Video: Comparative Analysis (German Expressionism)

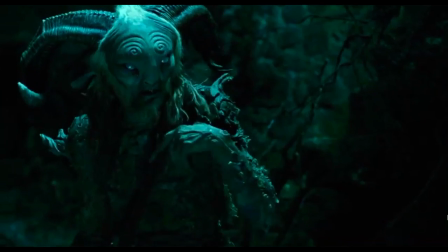He has an odd structured face, large eyes, horns, odd body, and very long fingers, just like Nosferatu.
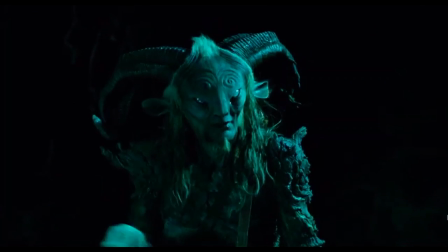The faun's face is emphasized with bright white makeup again, similar to Nosferatu.
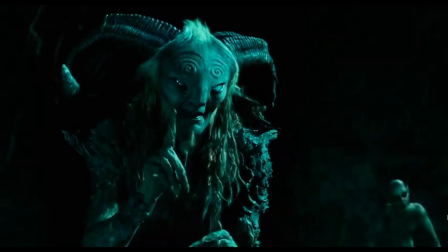There are other creatures which step out of realism. For instance, the baby-eating creature.
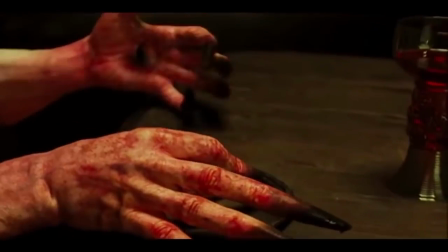The creature's face is completely disoriented, its eyeballs being in its hands.
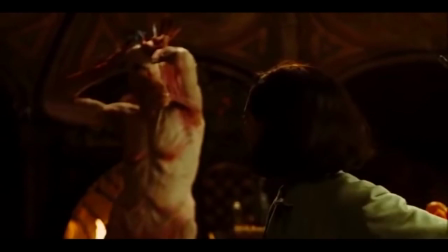In addition, having a very long, soggy body, which creates the emotion of instant fear and discomfort in the audience.
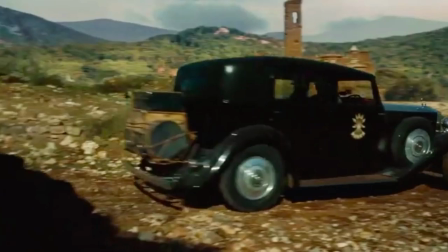The setting of the film is another key aspect where the influence of German Expressionism can be seen.
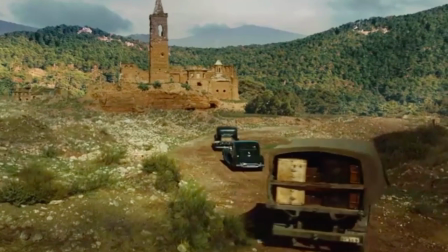The castle is located in an isolated hill, just like in Nosferatu.
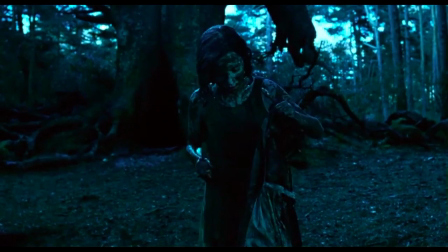The nature is displayed very effectively in dull colors as it helps reflect the mood of the film.
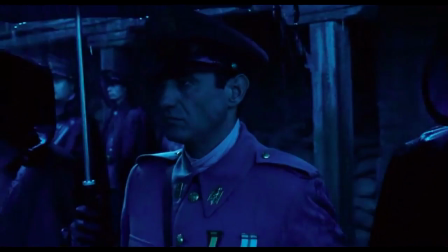The nature and extreme rain and the cloudy climate accentuates the terror of the war.
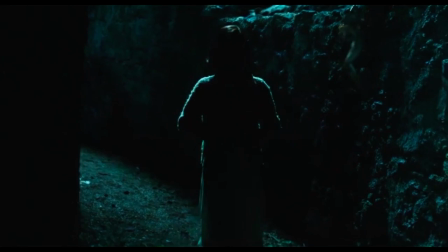On all these landscapes, dark hills, forests,
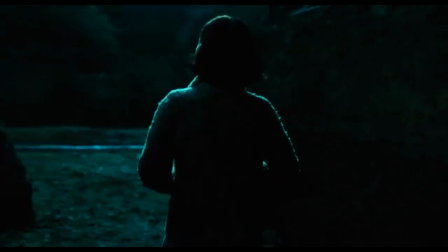skies with jagged clouds, very much like Nosferatu, heightens the emotions that's perceived from the war.
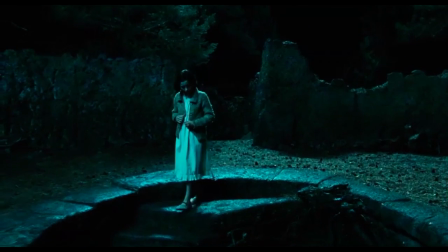Moreover, whenever Ophelia transitions to the fantasy world, it is always located in enclosed and compacted spaces,
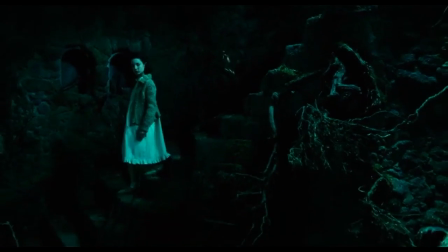creating the sense of unease on the viewer, which was seen recurringly in Nosferatu.
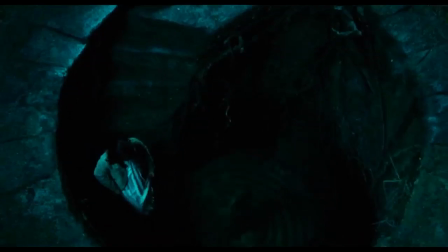The appearance of shapes in the setting of the film is also very useful as it's portrayed disorientedly.
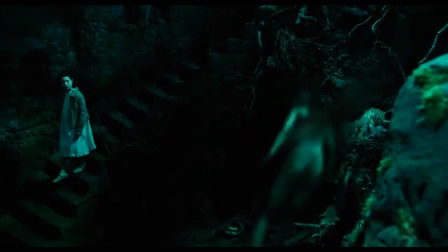The spaces where the shots are taken in the fantasy world of Ophelia are extremely expressionistic,
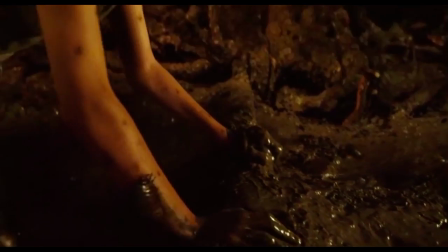as can be seen in the scenes where the protagonist enters the inside of the tree, which is extremely compact,
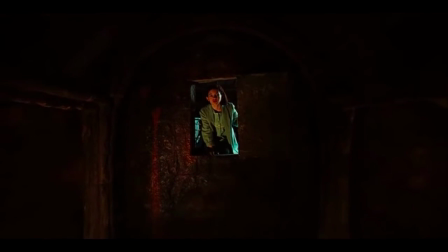with odd shapes of lines presented with the roots of the trees. Another eye-catching setting is the house of the baby-eating creature.
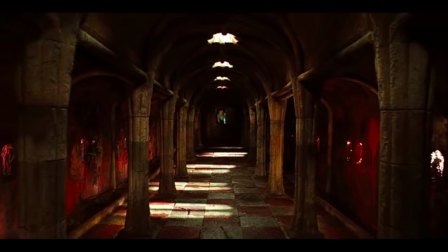Thank you for watching.